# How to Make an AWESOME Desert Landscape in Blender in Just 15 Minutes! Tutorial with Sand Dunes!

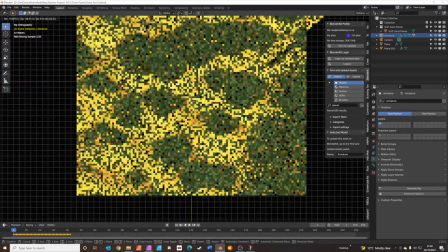Armature, I'm just gonna grab it, move it a bit closer towards the camera,
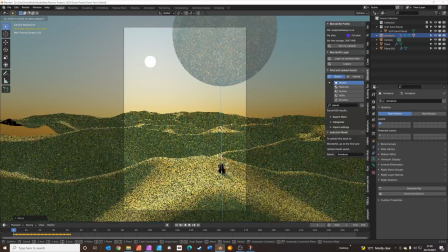get back into camera view, G, Z, and up, there she pops.
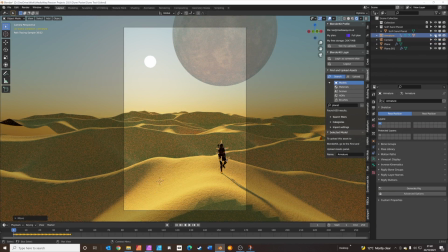Okay, so I'm just going to switch the eyeball, switch the armature off.
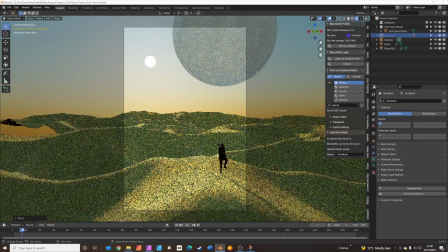So you can actually see from this that we've got several frames of animation. So what we're going to do, I want to turn the figure away from the camera. With the armature selected, press R to rotate, Z to rotate on the Z axis, and just rotate it so she's facing the other way.
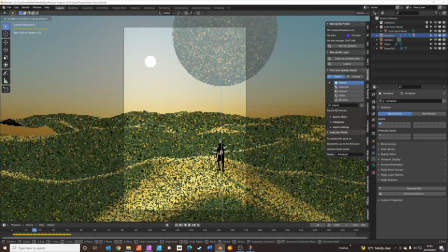Frame 16 looks good. G to grab, Z to move on the Z axis. She's gonna pop her down until she's just touching in the sand.
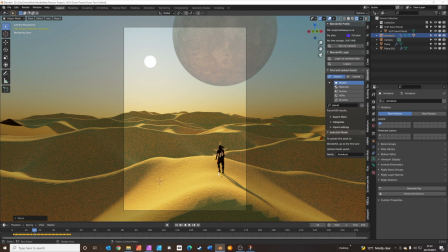So you've got a nice leading line there from the shadow, kind of leading your eye into the picture. We're going to add it in a volume cube. So 7 for top view.
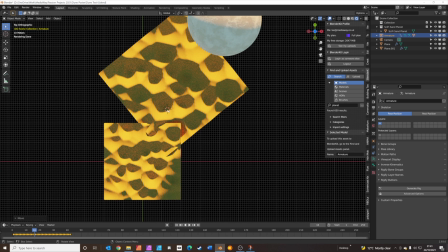So kind of look roughly in the middle of your plane, shift right click to put the 3D cursor down, shift A to add, mesh, cube, S to scale, 200 to scale 200.
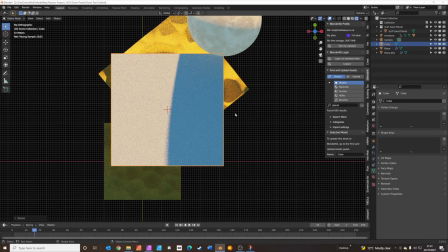In fact, let's just make it a little bit bigger, rotate it a little bit that way,
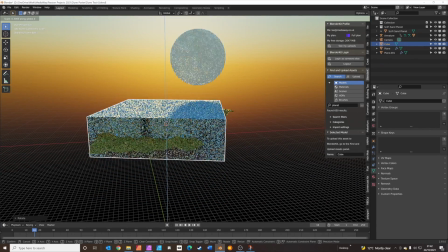then scale on the Z axis because we don't need it to be that high. G to grab, Z to move up. And what we'll do, we'll change the material on this.
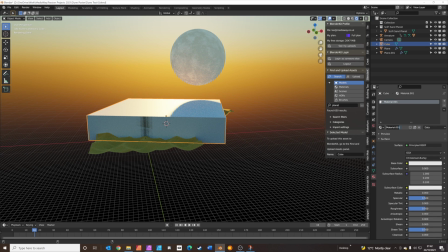So we'll have a new material. We'll call it volume fog. We don't need a surface, so you can actually remove that. But we do need volume.
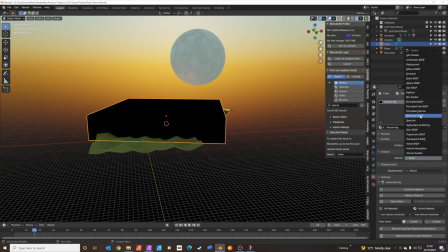So we'll choose principled volume.
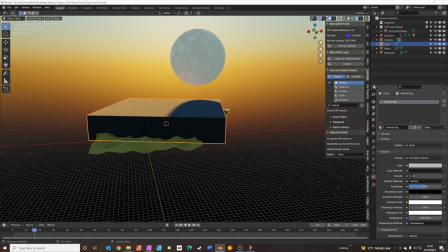The density is way too high for a start. So we're going to try 0.001.
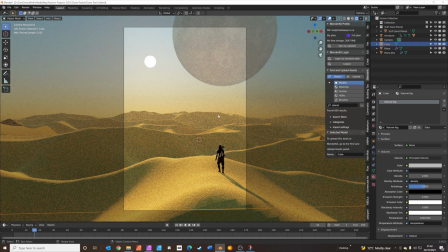Now press 0 to go back to camera view. You can just see we're getting a bit of a nice haze now going on. If you haven't saved recently, Control S, save. We're going to go back into the compositor, use nodes.
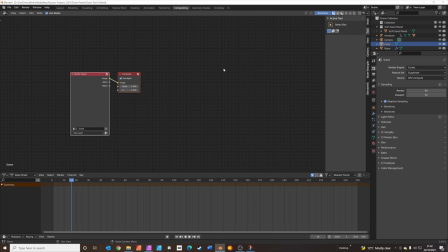Right, what we're going to do, we're going to render the image, F12 to render.
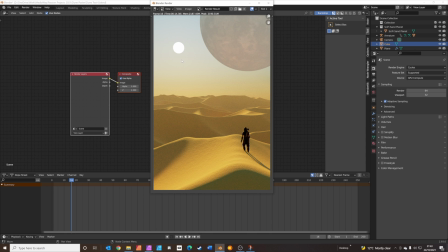And what we're going to do, we're going to add some glow around the sun to make it a bit more atmospheric.
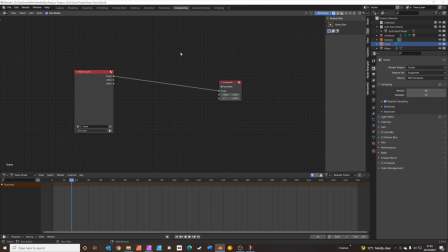So we're going to add Shift A, search for the viewer,
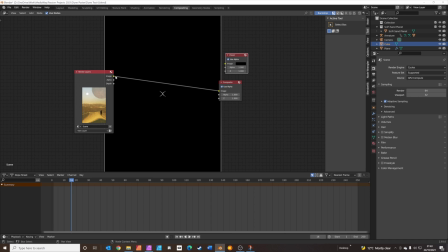and we'll pop it there, and we'll pop the image into the viewer.
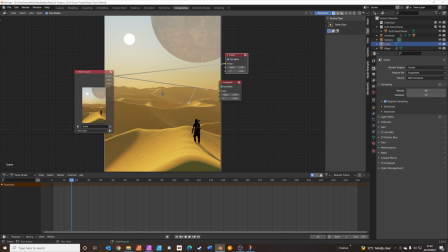And if you do this shift and right click drag, you kind of draw across over these and it joins those two up. It's quite just a neat little trick to neaten it up. And we're going to add in shift A, going to search for a glare node.
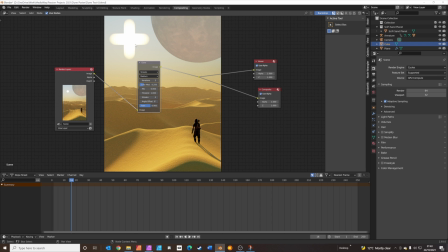Pop it in there. We don't want the streaks, we want fog glow. That's maybe a touch too bright. So just reduce the mix down to somewhere about there.
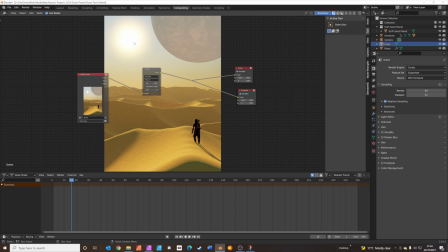And that's it, we're finished. F12 for a final render. Thanks for watching, guys. I hope you really enjoyed that. You could definitely extend this scene further if you wanted to. You could add animation to the character. We could add more sand particles to swirl around the scene, adding atmosphere. And you could also mix it up, changing the color of the sky, the planet, the sand, whatever you like really to make an epic sci-fi scene. If you've got any questions or ideas, please pop them in the comments box below. And also, if you've done some sci-fi work based on this tutorial, please link it to me. I love to see your work. Like and subscribe if you enjoyed this video, and hopefully I'll see you in the next one. Bye bye.